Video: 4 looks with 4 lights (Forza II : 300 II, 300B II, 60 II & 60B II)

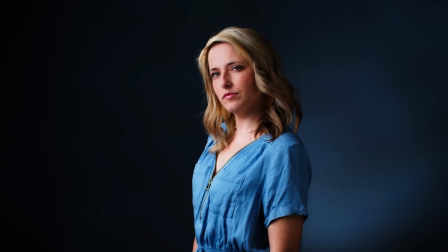0:00 In this video, you're going to learn how we lit these 4 very different looking lighting setups.
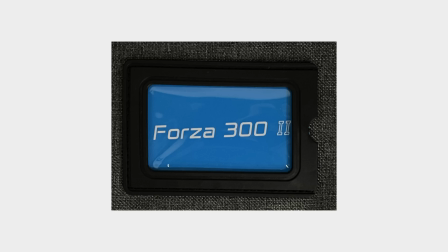0:05 And we only used these 4 lights: the Forza 302, the 300B2, the 62, and the 60B2.
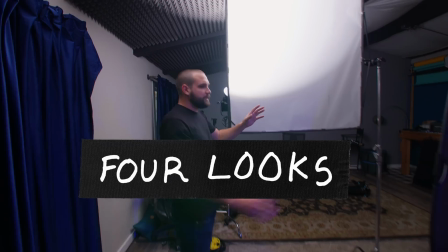0:12 So come along as I show you how we got 4 looks with 4 lights.
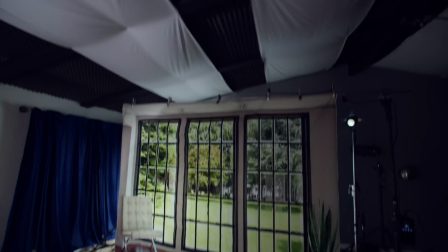0:20 This is our corporate interview setup. And because we're not in a corporate space, we kind of had to make our own. So I'm gonna walk through this setup and explain everything we did.
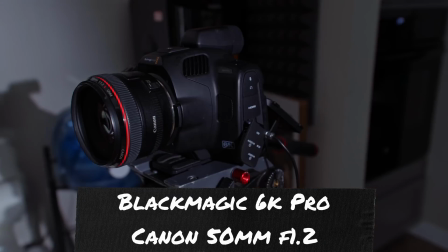0:28 We are using the Blackmagic Design Pocket 6K Pro with a Canon 1.2 50mm lens.
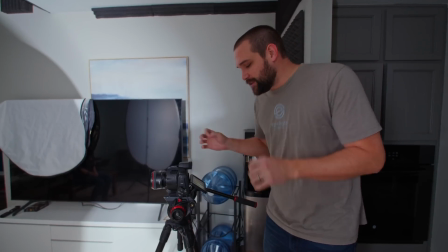0:35 We chose this setup because I wanted some compression, and the 50mm gives us that. Also, the shallow depth of field really makes our background a little bit more convincing and realistic looking.
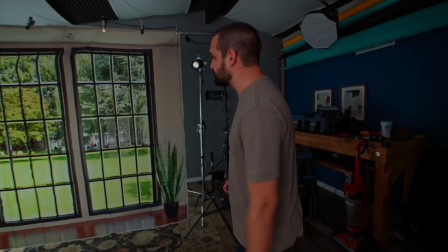0:44 Come on back here behind the backdrop. I'm gonna show you the first light.
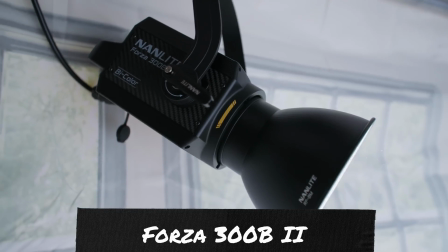0:48 Here we have the Nanlite Forza 300B2, and this is a bicolor light, but we have it set at 5600.
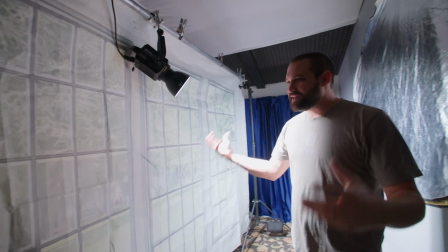0:56 And this light is bouncing through the backdrop to kind of give it an effect of the sunlight coming through the windows.
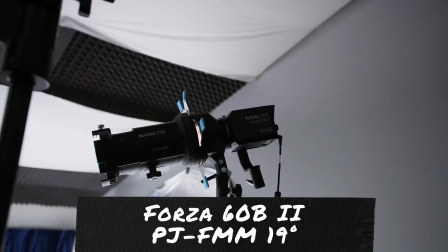1:04 Here we have the Nanlite 60B2. This is a bicolor light set to about 4000 Kelvin.
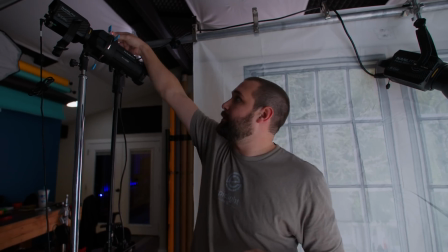1:11 This is our backlight for Lynn, and we have a gobo in here that gives it the effect of a window.
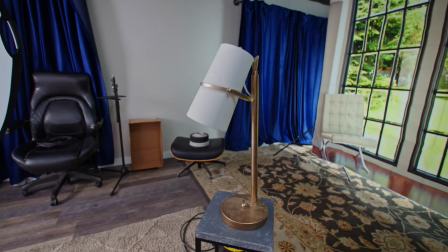1:17 This is a subtle thing, but having this lamp in the midground area with this fake backdrop makes this whole room a little bit more convincing.
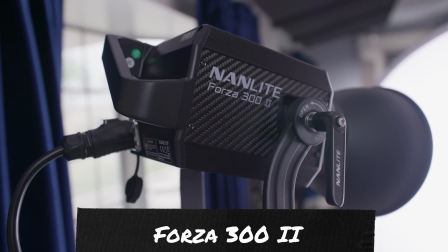1:24 This is the Nanlite Forza 302, and this is a daylight balanced light.
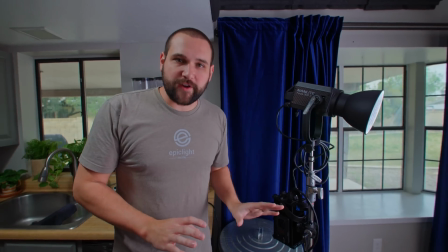1:29 And this is Lynn's main key light, and we have it at a 45-degree angle from her face in the direction that she's looking because that's standard interview lighting.
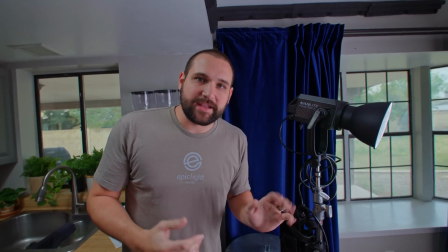1:38 We've double diffused the light. This has made the light extremely soft.
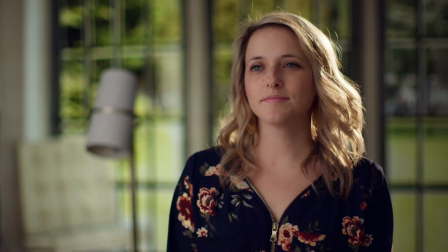1:43 Look at this, without the first stage of diffusion, this is how harsh she looked.
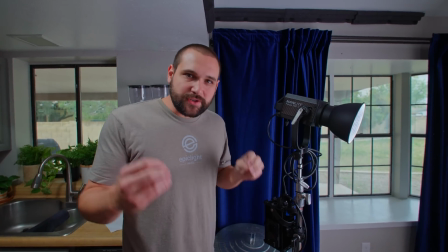1:48 Also, these lights have a very special feature. They have a magenta green shift.
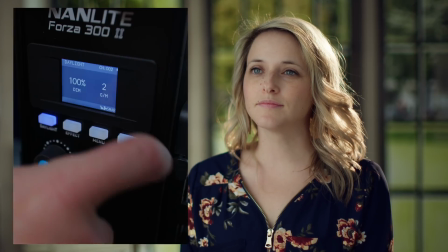1:54 Look at what it looked like with just the standard light. It looks dull, but as soon as we pull up that magenta shift, her skin came alive.
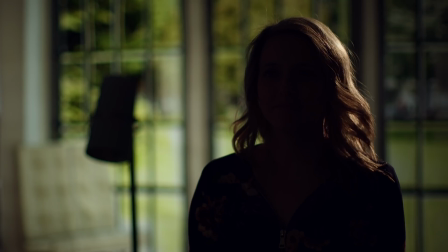2:02 I think this is a great feature with this light. Now what's cool here is we actually only used 3 lights, but if you're doing this setup in a real room with real windows,
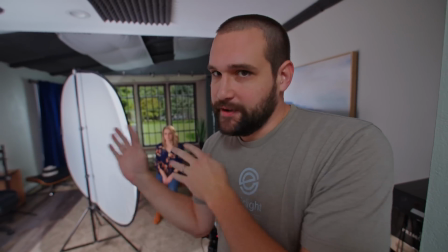2:10 you can just use a key light and a backlight, and you're gonna get the same effect.
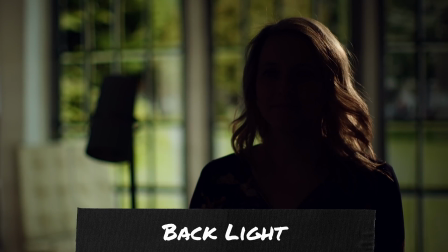For this photography setup, we used the Canon EOS R with a 100mm lens.
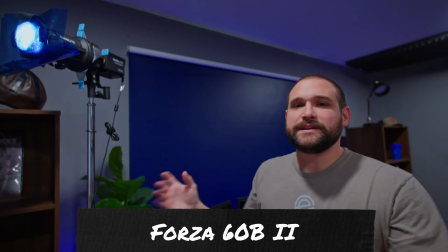2:30 So I'm gonna talk you through what we did here so you can understand this lighting. This little bicolor Nanlite with a spotlight mount on it is giving us our texture.
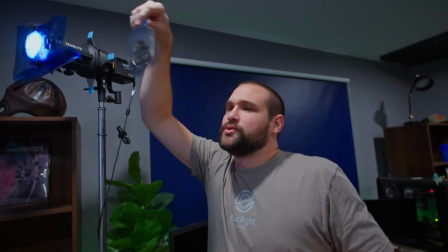2:39 To get that texture, we're using this cool little gobo. I love these things.
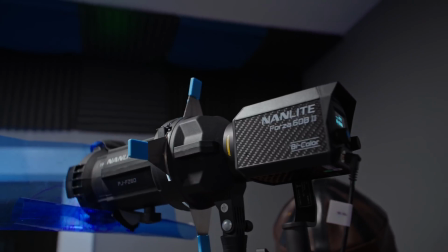2:43 And to make the light look kind of blue, we are using this blue gel.
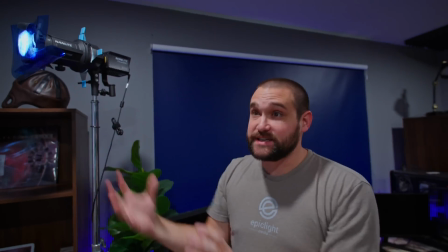2:47 To fill the whole background with this spotlight and get the texture just right, we had to have the light really far away.
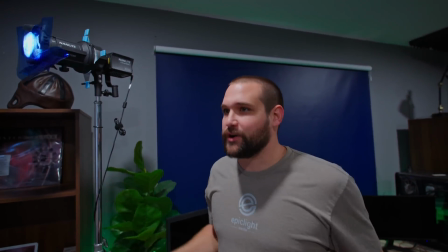2:53 So luckily, we had this extra room off the side of our home studio so we could get the angle right. Now on the other side of Lynn's face, we wanted a little pool of light in the background.
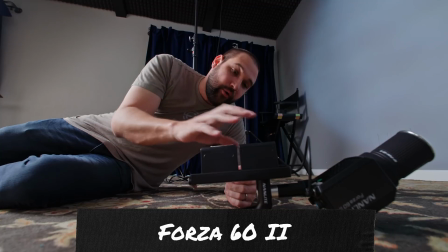3:02 To accomplish that, we're using this little Nanlite, and it's battery powered, so we just put it on the ground here.
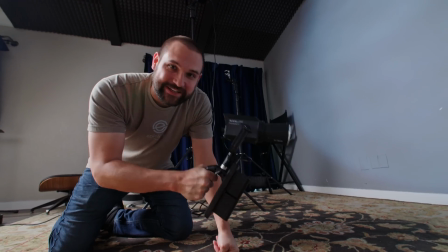3:08 It makes the image appear a little bit more balanced. Right now, it's only at 6% brightness because we didn't need it to do too much.
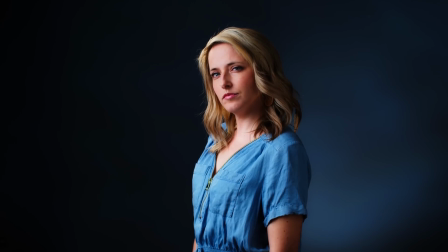3:16 For Lynn's backlight, we wanted a warm glow hitting her hair, and we're using this big spotlight,
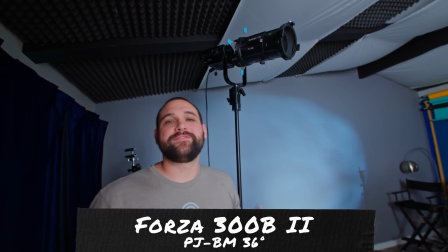3:20 and it's coming from a high angle as the same side of the key to create more of this wraparound effect.
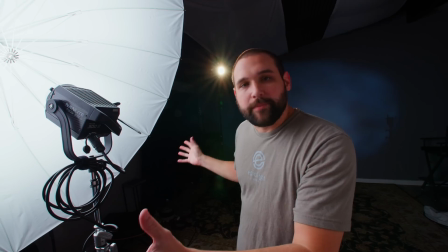3:26 For Lynn's key light, we are using an umbrella because with photography, they usually use umbrellas.
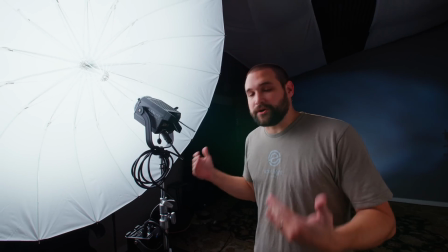3:31 This is right where Lynn was standing, so you can get a sense for how close the key light was, just about a foot away. And the reason why we did this is because with this huge umbrella, we're able to get this super soft feel.
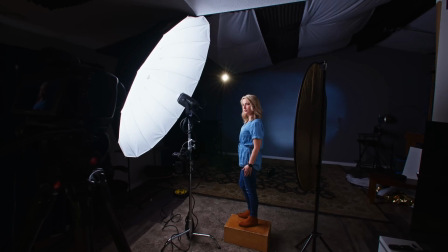3:43 But if this was just a few feet more away from her, the light would not have been nearly as soft.
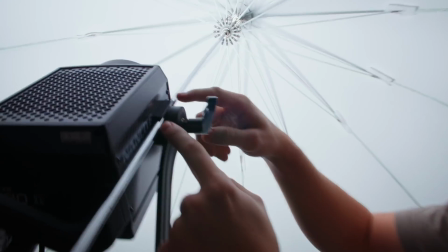3:49 We realized that there's this cool little umbrella holder. Come here, come here. So they had photography in mind when they made this light as well as filmmaking.
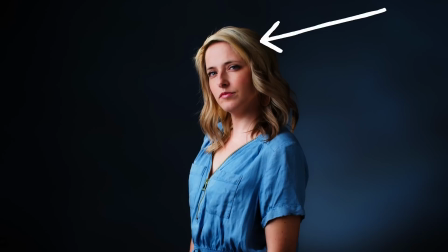3:56 One more thing, this bounce was bringing in a little bit more light on the far side of Lynn's face, making the key light appear a little bit softer.
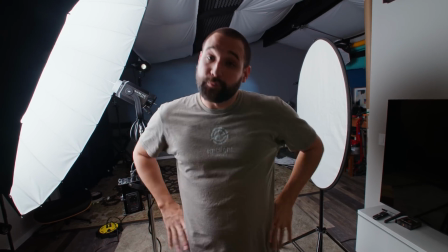4:04 This umbrella and this reflector are pretty inexpensive. You can pick them up on Amazon.
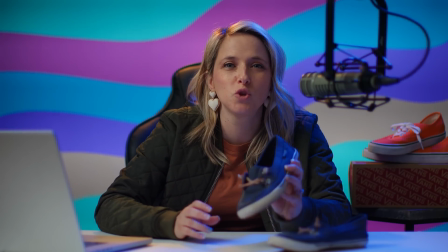4:17 In this setup, Lynn is a shoe tuber, a social media influencer that talks about shoes.
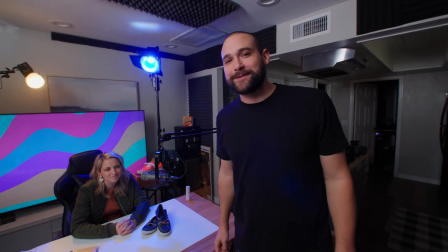4:24 And you can subscribe to her if you want, but you won't be able to find the channel anywhere.
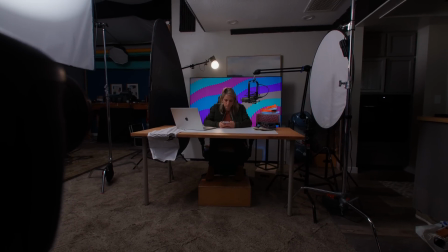4:27 This setup is unique because we are using a TV as the backdrop, and a TV is reflective.
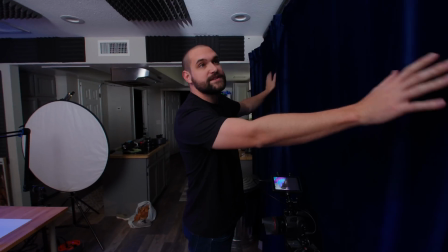4:34 In this room, we were lucky that these blue curtains were here because this dark fabric allowed for no reflections coming from this direction.
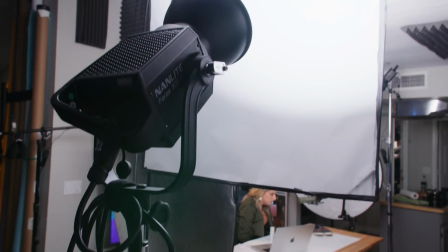4:42 First, let's talk about the key light and where we placed it. This is the 302 from Nanlite.
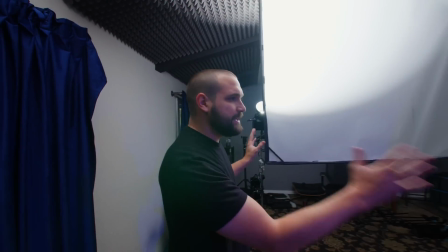4:48 It's at 70% power. In relation to Lynn and the TV, this is really off to the side because of the reflections.
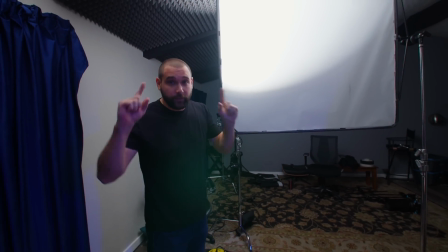4:54 But we were lucky. It's actually bouncing off of the ceiling.
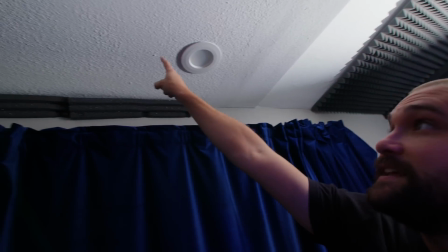4:58 Look at this right here. the light is hitting this and it's filling in Lynn from above.
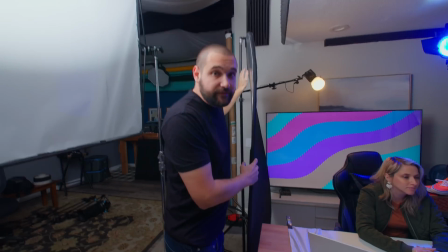5:04 But because it's from above, we don't have the reflections. There was a lot of light leaking through, causing reflections with the TV.
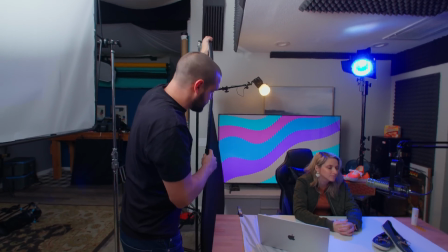5:11 We have this big black 5-in-1 reflector thing blocking this light. Now, classic YouTuber setups have different white balances with the lights.
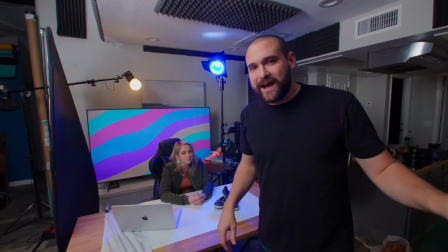5:20 We're filming at about a 5,000 Kelvin.
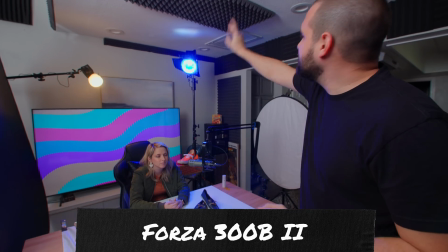5:22 This backlight is at 2,700, and this light has a lot of blue gels on it.
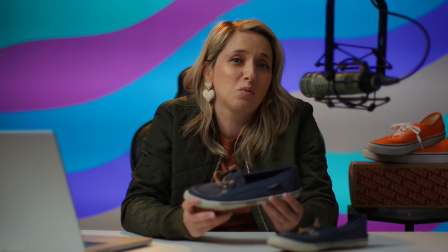5:29 And these two lights together just kind of give a fun, whimsical look.
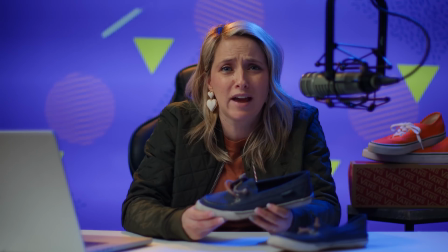5:34 Now, you can change the background with the TV, and that's what the superpower of this TV is.
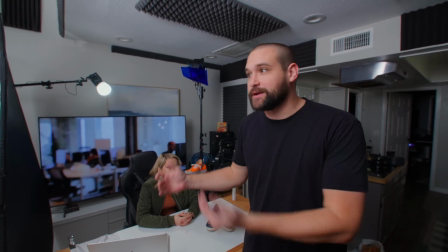5:39 Now, TVs are expensive, but if you do have an extra one, a large one, you can use it for a setup like this.
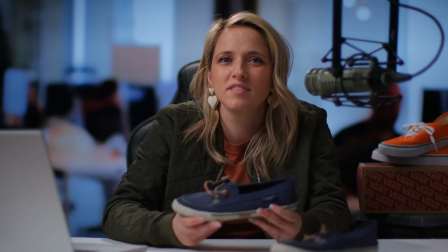5:44 We did this natural looking office background that we found on YouTube,
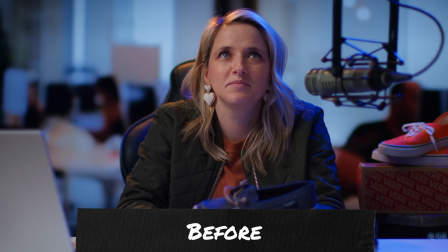5:48 but the different colored lights weren't looking really realistic with it, so we turned off the blue light.
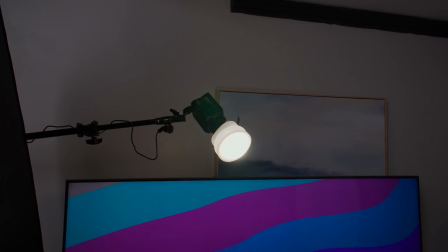5:53 We quickly changed the white balance of this other backlight to daylight. Voila, it looks natural.
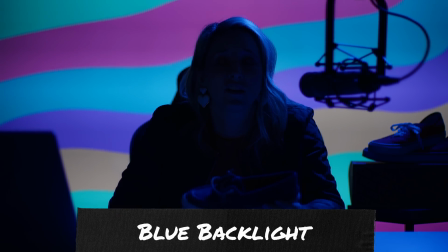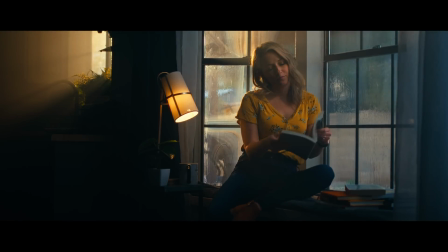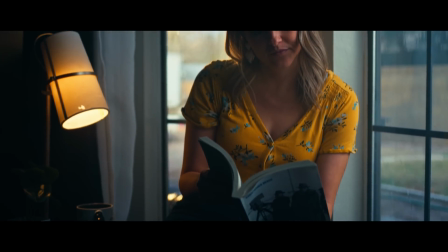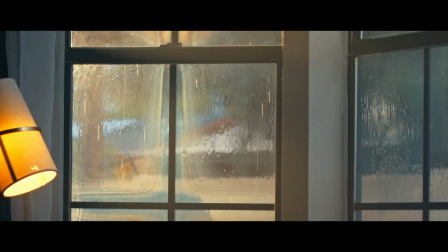6:19 This is our cinematic setup. Now, it's raining in this shot, and we're in Arizona, where it literally has never rained.
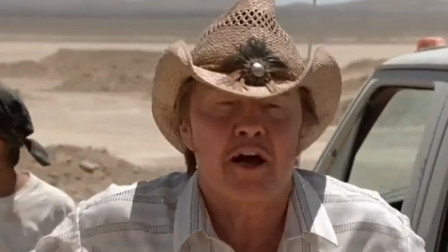6:27 Once upon a time, there was a magical place where it never rained. The end.
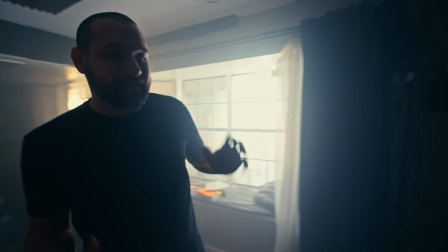6:32 So let me take you outside to see how we achieved this effect. Here's Andrew working away.
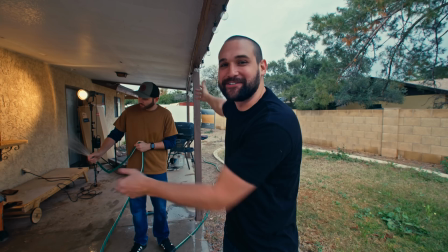6:37 I'm sure his thumb feels great right now after doing this for an hour. How are you doing, Andrew? Oh, I'm doing great.
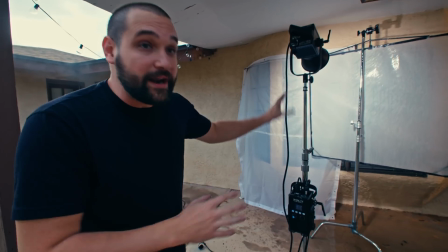6:42 This is our main key light. It is at 100%. And it's going through this diffusion.
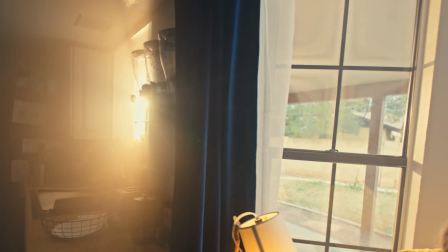6:47 This is the 300B2 and it's bicolor. This light is emulating our sunset. This light is at 3200 Kelvin at 100% power.
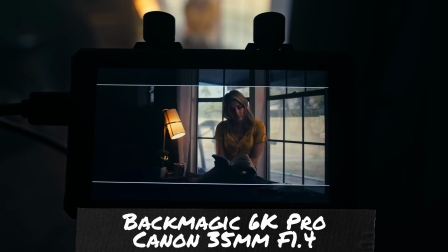6:54 And we have this Fresnel lens on it. With our camera today, we have a 35mm lens on here.
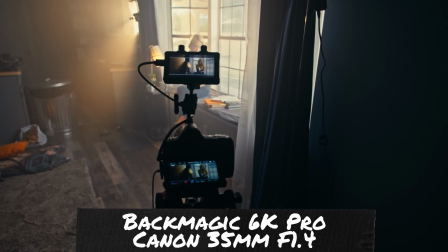7:01 I always feel like wider lenses look more cinematic. Remember, if you want a room to look cinematic, you haze it up for no reason.
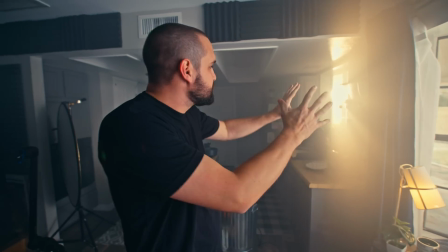7:08 It adds that atmospheric perspective and helps there to be like shafts of light in the background.
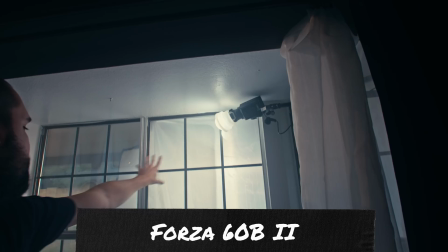7:13 We weren't getting quite enough light on Lynn's face, so we got this other light here, and it's just acting like the sun hitting Lynn's face on that far side.
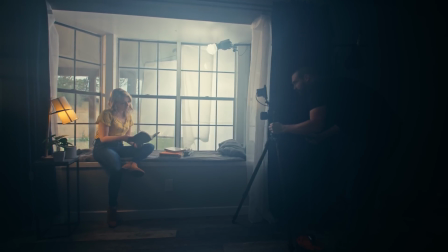7:22 Remember, cinematic lighting is all about motivated lighting. Where is the light coming from?
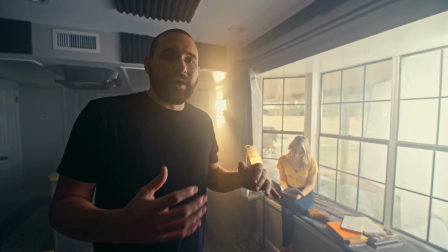7:27 Is it coming through a window? Also, to get that classic cinematic feel, you want the lights to be behind the subject, coming forward as much as possible.
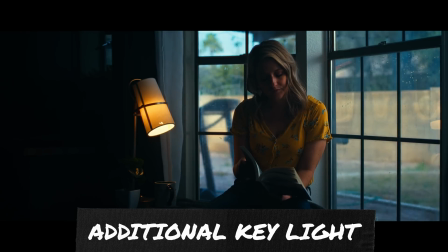These 4 lights are highly versatile. You can use them for corporate interview setups.
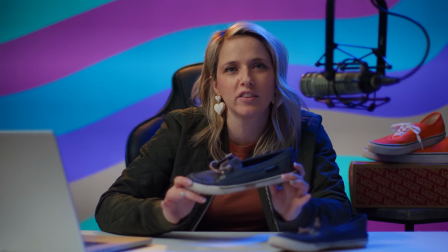7:47 You can use them for photography, for YouTube influencer setups, and for cinematic movies. If you want to get into cinematography, lighting of any kind, lights like this are great. You may not know this, but you can't just subscribe to an unlimited amount of YouTube channels. There is a limit. So please, if you have subscribed to our channel, unsubscribe and use your subscription for quality content.
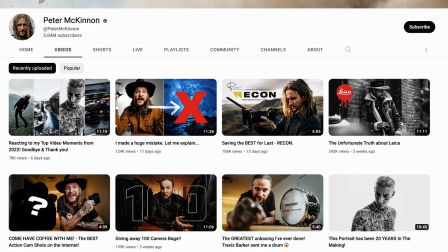8:11 Channels like Potato Jet, Peter McKinnon, Matty Hapoja. Is that his name? I forgot his name. He lives in Canada. Anyway, unsubscribe from Epic Light Media.